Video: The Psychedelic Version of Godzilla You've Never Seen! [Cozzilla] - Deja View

up from the depths, 30 stories high, breathes fire, etc.
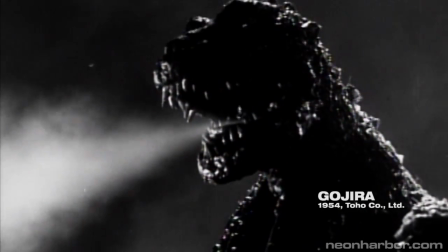Godzilla, a savage, catastrophic metaphor for atomic war, rendered in stark, dramatic black and white. Or is it a rainbow-colored acid trip with a bunch of stolen footage from other movies?
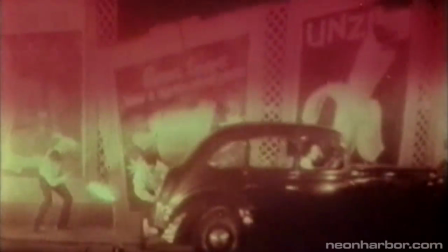I'm getting a monstrous feeling of déjà vu.
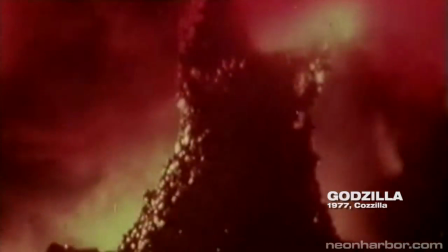While principally a Japanese film, this obscure version of Godzilla has a rather more complicated and recursive pedigree.
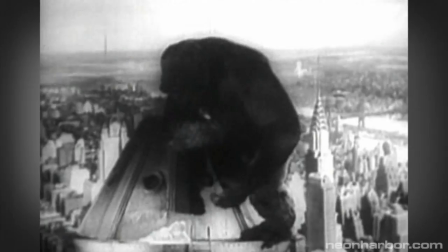Godzilla himself owes much of his existence to the re-release of Hollywood classic King Kong in 1952.
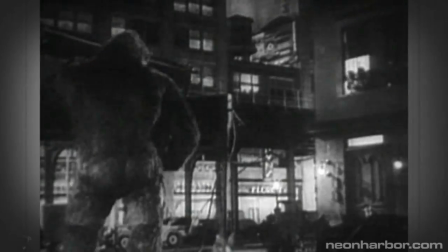Kong was a humongous hit in Japan, and in an attempt to ape its success, Japanese studio Toho produced Godzilla.
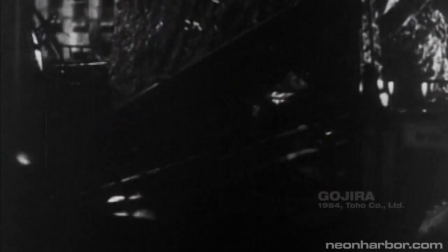However, when the film was sold in the United States as Godzilla, King of the Monsters,
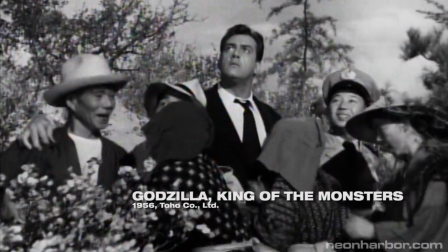it was Americanized via an elaborate re-edit and the incorporation of new scenes featuring American star Raymond Burr.
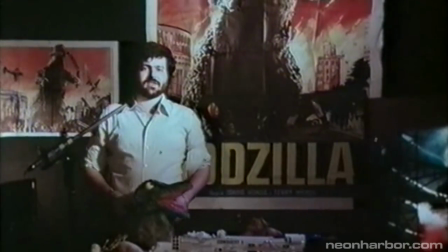It was this US version of the film that was licensed by up-and-coming filmmaker and distributor Luigi Cozzi for a
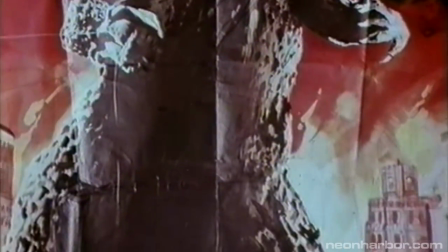1977 re-release, coming full circle by cashing in on the 1976 Hollywood remake of King Kong.
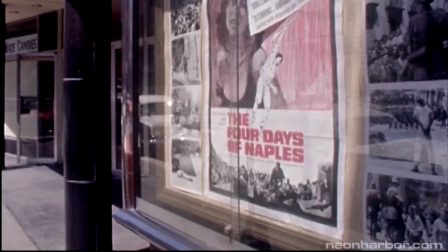Unfortunately, by 1977, theater owners were loath to screen black and white movies, fearful that modern audiences would eschew the old-timey aesthetic.
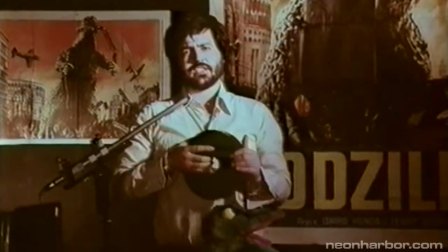Cozzi's ambitious solution, therefore, was to release Godzilla in color.
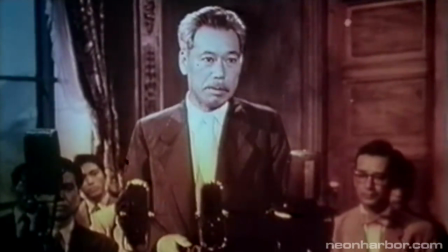Somehow. Colorizing a film was no small task in 1977.
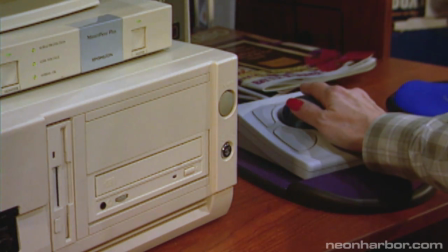It would be another 8 years before computer colorization would be proven viable,
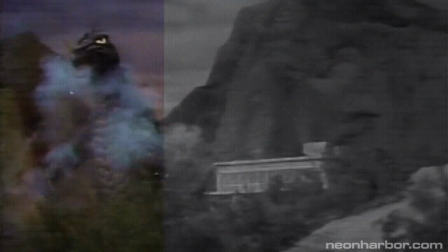and TV mogul Ted Turner would literally change the way audiences looked at movies.
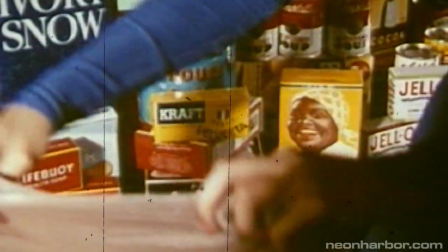Processes for colorizing films existed, but they were far more laborious.
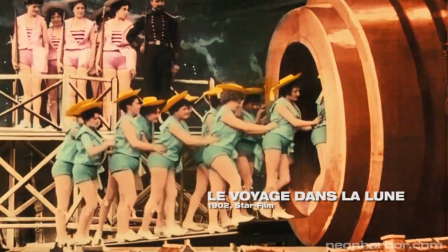As early as 1902, filmmakers were employing workers to painstakingly hand-paint films frame by frame.
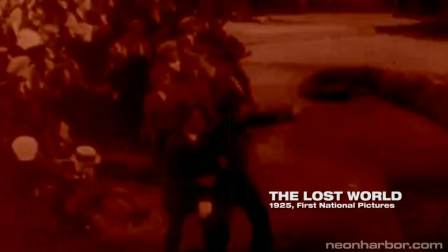Tinting was also common, especially among silent films.
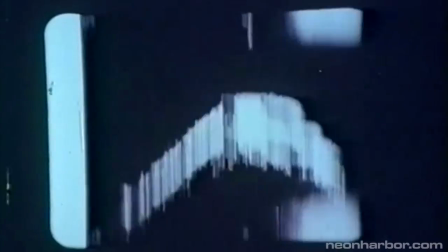Cozzi's method, dubbed Spectrorama 70, was somewhere between the two.
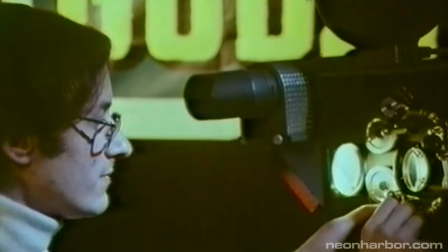With only 3 months to produce their new version,
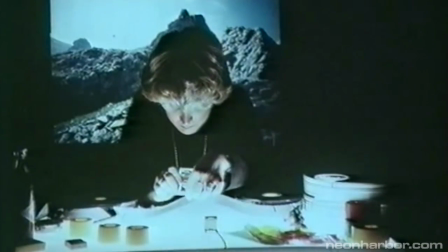Cozzi and artist Armando Valcauda achieved the effect by placing an assortment of colored gels over each frame of black and white film.
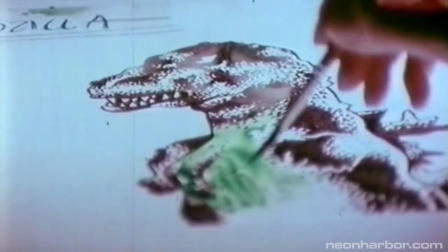These gels corresponded only roughly to general areas such as sky, grass, fire, and people.
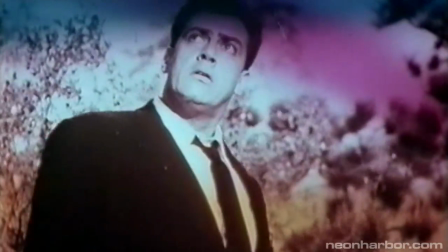The result is a kind of psychedelic,
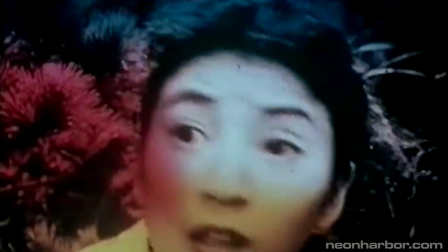radioactive rainbow sherbet effect, which, while technically color, is a far cry from the modern, more familiar forms of colorization.
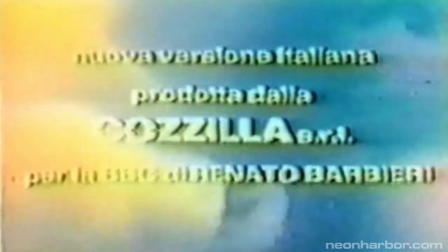Beyond the new coat of paint, Cozzilla, as it came to be known, was even further altered from its already doctored American form.
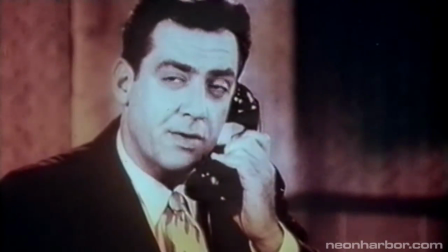In addition to numerous cuts for the sake of pacing,
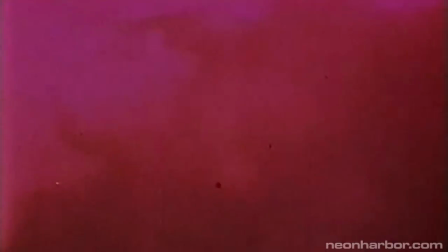Cozzi also added a substantial amount of extra footage to increase the brief 80-minute runtime.
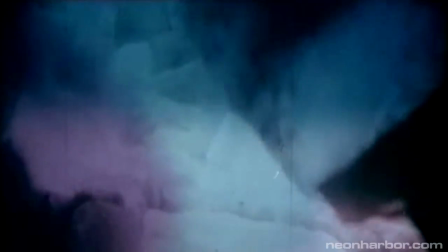Clips from The Day the Earth Caught Fire, The Beast from 20,000 Fathoms,
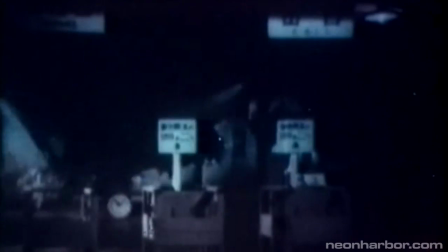The Train, and even Godzilla Raids Again were absorbed into this new iteration.
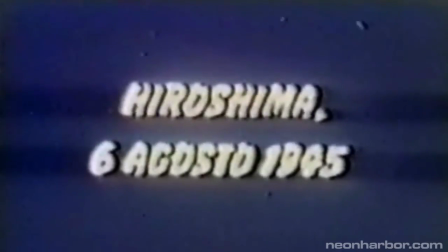Most conspicuous, however, is the new Hiroshima prologue,
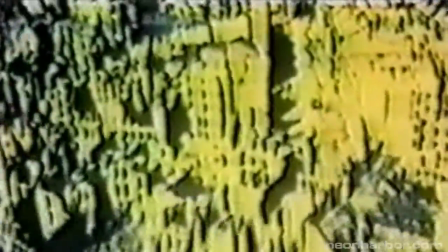which morbidly integrates sequences from wartime newsreels featuring actual corpses and genuine devastation.
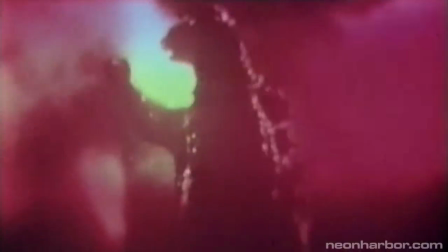Just as important to the reconstruction as its visuals was its audio. Cozzi enhanced Godzilla's soundtrack via a brand new,
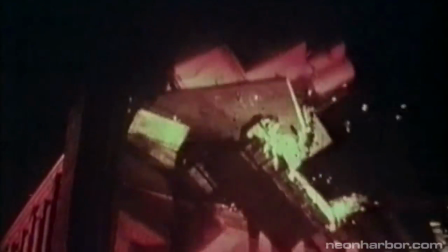seat-shaking Sensurround mix featuring amped-up explosions, demolitions, and monster roars to give the experience heightened intensity.
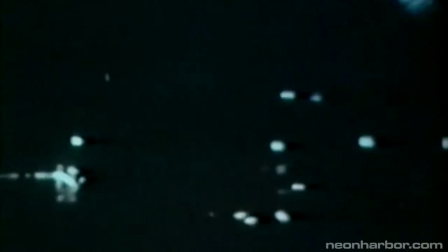New electronic music by Vince Tempera accompanies some of the film's original sequences,
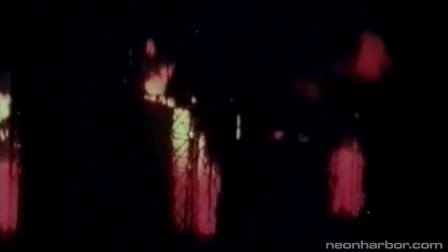reminiscent of prog rock band Goblin, who famously scored many Italian genre films.
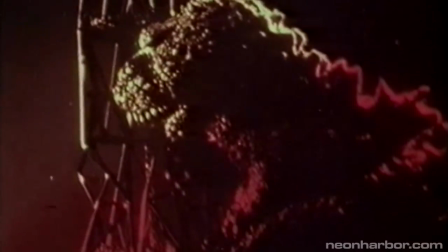The contemporary soundtrack combines with the colorful new look to form a
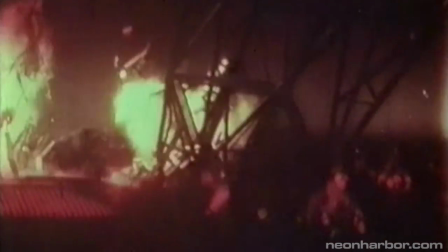deliriously bizarre alternate vision of Ishiro Honda's masterpiece.